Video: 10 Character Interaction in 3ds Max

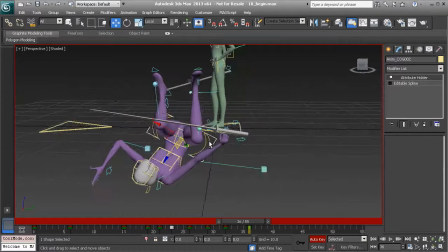[4:10]
So I'll go ahead and start with the center of gravity. We'll rotate, and then we'll go ahead and move that over. That might be too much. I'll go ahead and bring her back and then start to rotate.
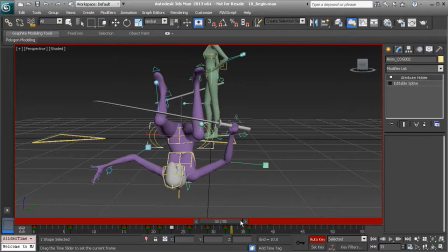[4:25]
We'll worry about the arms after we've posed this. We're just trying to get a feel of the animation, see what we would expect from the arms from 32 to 36.
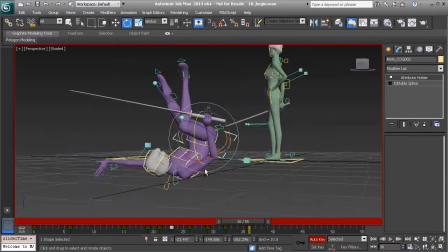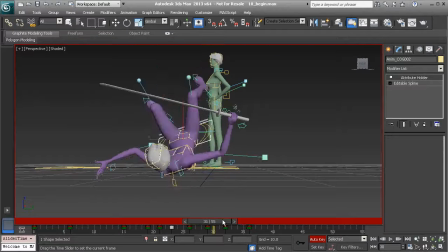[4:44]
I'm just adjusting her upper body so it feels like a nice roll when she moves over. I think it's just about there. Might have translated over a bit too much to the right, to her right.
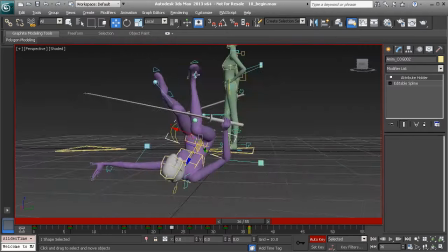[4:55]
So I'll go ahead and adjust that. And now we can have the legs start to fall in that direction. Much better. So I'll start with the right leg. We'll just go ahead and pull that over. Rotate it over to the side.
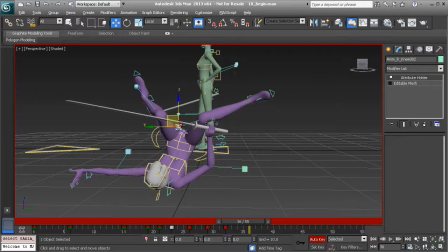[5:08]
Great. Bring the knee down.
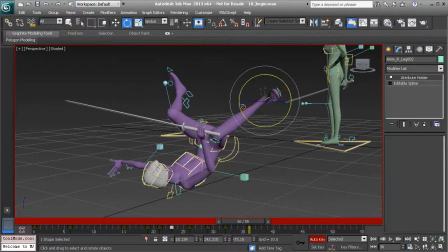[5:15]
When we start to smooth this out, we'll make sure that the legs show some really nice weight.
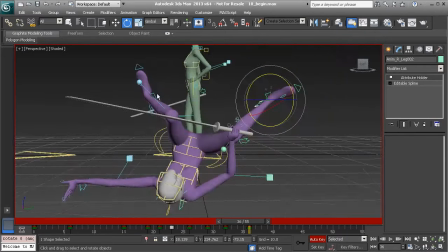[5:20]
So I'll show you some tricks to have that happen.
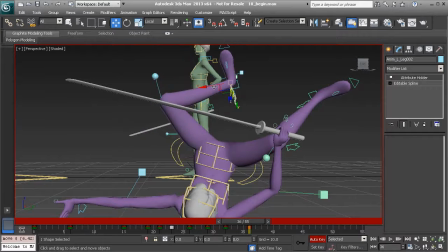[5:27]
Let's go ahead and start to bring over the left leg. We'll adjust the knee.
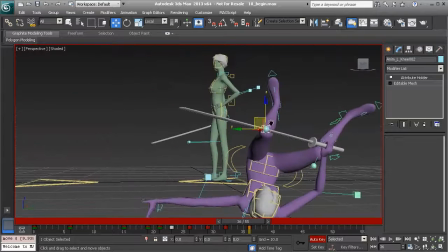[5:33]
Bring that over as well. Great.
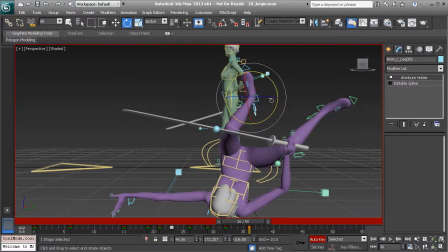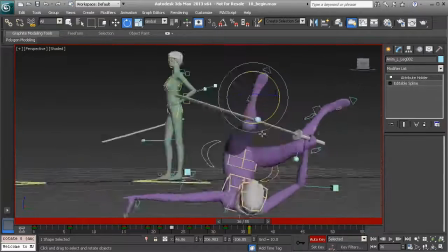[5:42]
Okay, so this is looking nice.
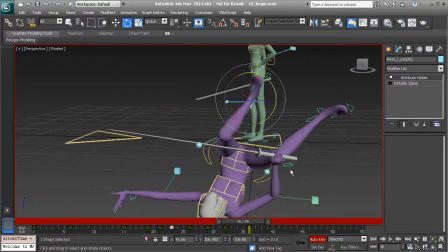[5:46]
Want to make sure that there's more spacing here with the legs as they fall so that when we start to time this out,
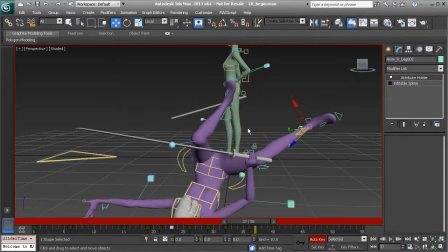[5:56]
again, we don't run into any twinning because we've taken care of that in our blocking pass. So you can see the difference, the spacing from 32 to 36.
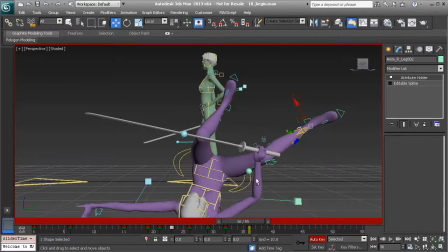[6:08]
Ultimately, that will lead to a very nice fall. We can also go to the hips and kind of rotate those and pull them over to fix the pose some more.
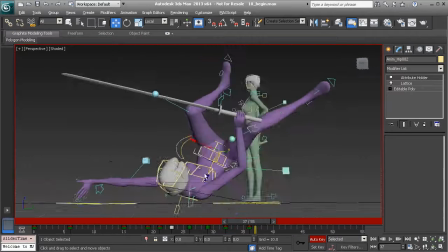[6:20]
All right, so let's go ahead and now take care of the arms.
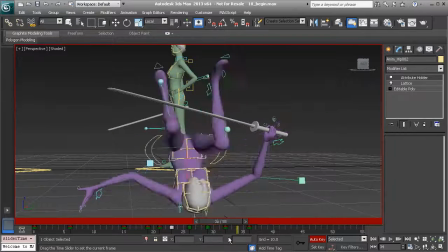[6:26]
So just scrubbing back and forth, trying to get a feel of things. I'd say on 32, I would like to have the sword arm fall, given the weight of the sword.
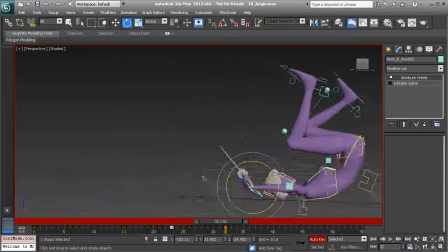[6:40]
Can have that kind of fall to the floor.
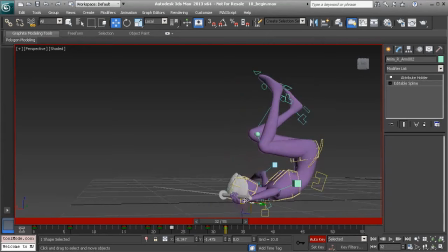Great. It's looking good. Then we'll want to bring the elbow down.
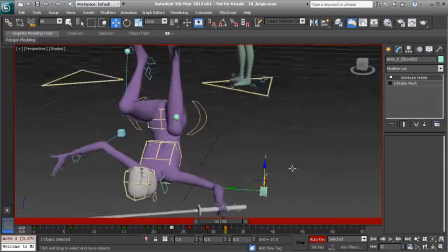[6:56]
Also on 32. All right, beautiful.
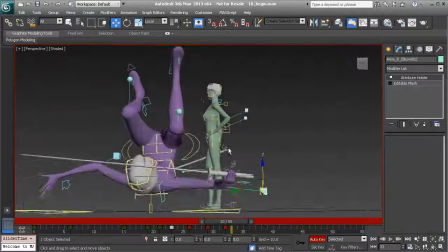[7:04]
And at this point,
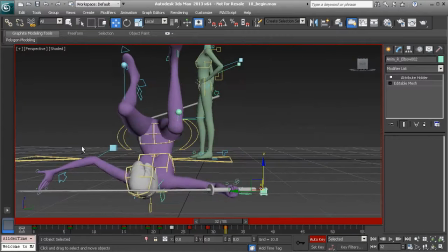[7:08]
I would like to have the left arm
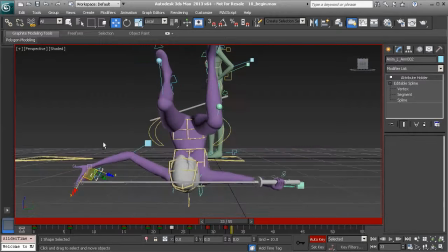[7:17]
also kind of fall to the floor here. And then by the time we get to 36, it's almost as if it bounces off the floor and starts to follow through to the right.
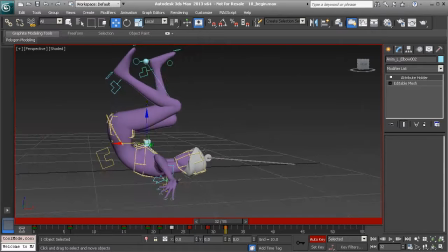[7:30]
So I'm going to go ahead and take the left elbow and start just bringing that down some.
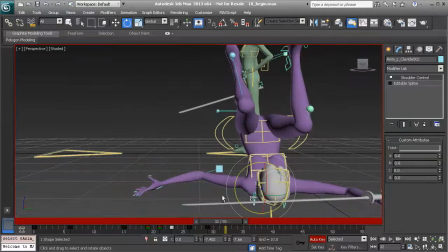[7:41]
Great. And as far as the shoulders go, let's go ahead and take a look.
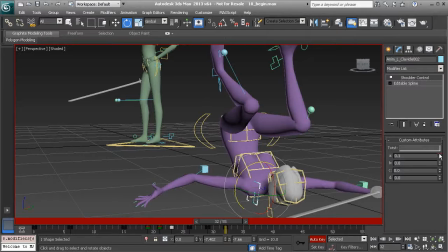[7:46]
On 32, you might want to adjust the twist to get a little bit of volume back.
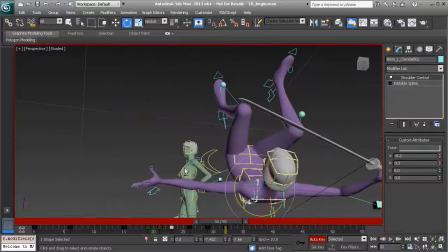[7:53]
So I'm adjusting A and B. Also go ahead and rotate it down some.
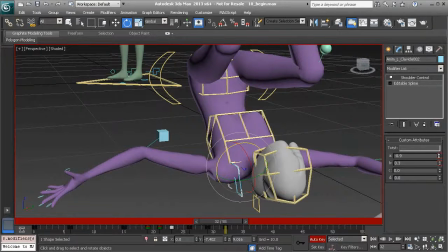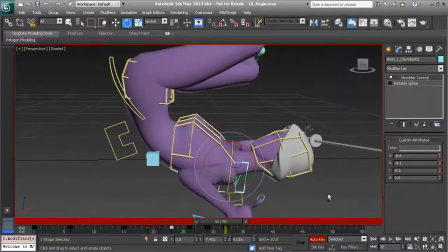[8:05]
Okay, might even try C, just until we get the volume back, and I think that looks nice.
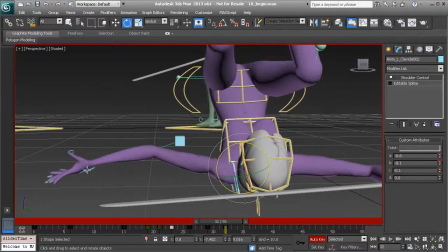[8:12]
All right, so she falls, might have the left arm brought in just a little bit more.